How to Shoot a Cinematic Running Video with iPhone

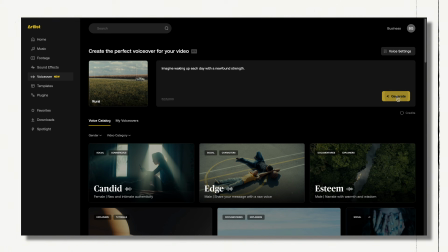[8:10]
The text box will update accordingly, and once you generate another voiceover, it will be added to your list,
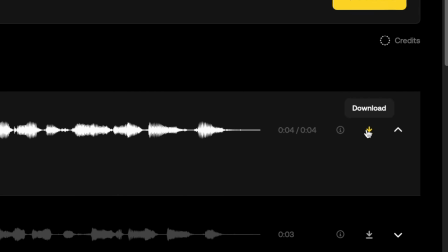[8:17]
and if you're satisfied with the version, you can download and use it in your video projects. Now, as you can see, the workflow is seamless, and the best part is that you don't have to worry about copyright issues because ARTLIST takes care of everything. And this used to take days, but now just takes a few minutes. And these voiceovers can be used in a wide range of projects such as movies, trailers, commercials, documentaries, YouTube content, and much more.
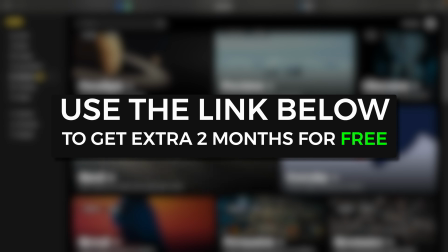[8:41]
If you're interested, be sure to check out the link in the video description below to get an extra 2 months for free on your ARTLIST subscription. With that said, thanks again ARTLIST for sponsoring this video. Tip number 5 is to think about your beginning and end. If you know how you want to start and end the video, it makes things a lot easier. A strong beginning grabs the attention and a strong ending leaves a lasting impression.
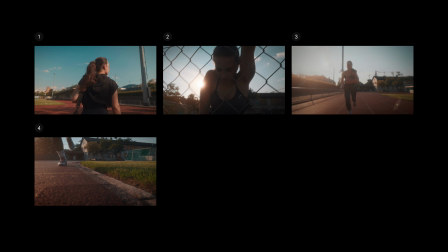[9:03]
And for the running video, I plan to start with Megan arriving at the sports ground and then with ease into the warm-up and then hit the peak with the running part.
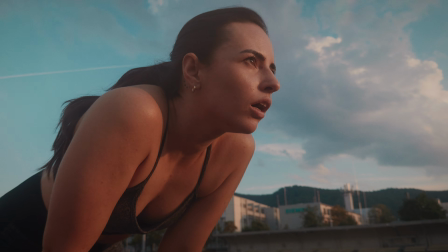[9:13]
And for the ending, I had a few ideas. So one was Megan stopping to catch her breath, continuing and then placing the title there. But since the video needed to be a bit longer, at least 20 seconds,
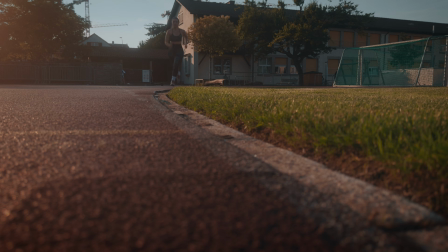[9:25]
I decided to use that clip as my second last shot. So the last shot I chose was her continuing to run and passing by the camera, which followed nicely from the previous shot. So as you can see, I like to have a few ending shots in mind just in case one doesn't work out. And then tip number 6 is to get a bit more creative and include a rack focus.
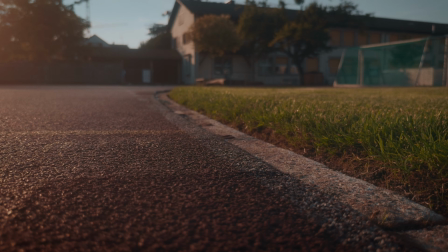[9:45]
And speaking of the last shot, you might have noticed the rack focus at the end. And I think it's a cool creative touch for the ending. It first focuses on the distant tracks, then shifts closer to blur out the background, making it perfect for the title.
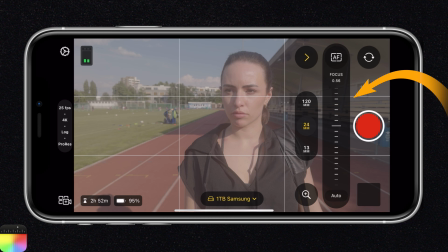[9:59]
In the Final Cut Camera app, you can manually control the focus using the slider or just tap to set it. Now, if you want a breakdown of how I edit this cinematic running video, just let me know in the comments below.
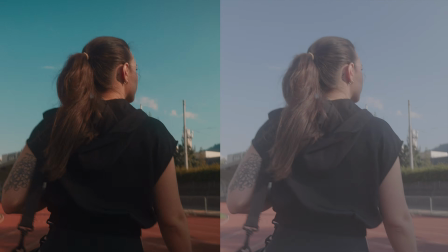[10:11]
I'd be happy to show you. It's quite a topic of its own. And if you're curious about the colors I use, they're from my premium mobile LUTs,
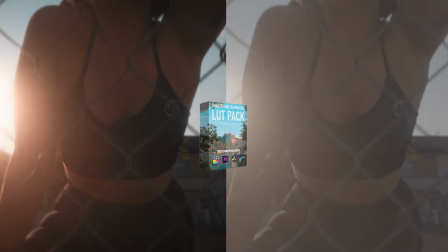[10:19]
where you can choose from different color presets to make your mobile videos pop. You can also check them out below. So I hope you found this video helpful and picked up some tips for your next project. Thanks a ton for watching, and see you in the next one.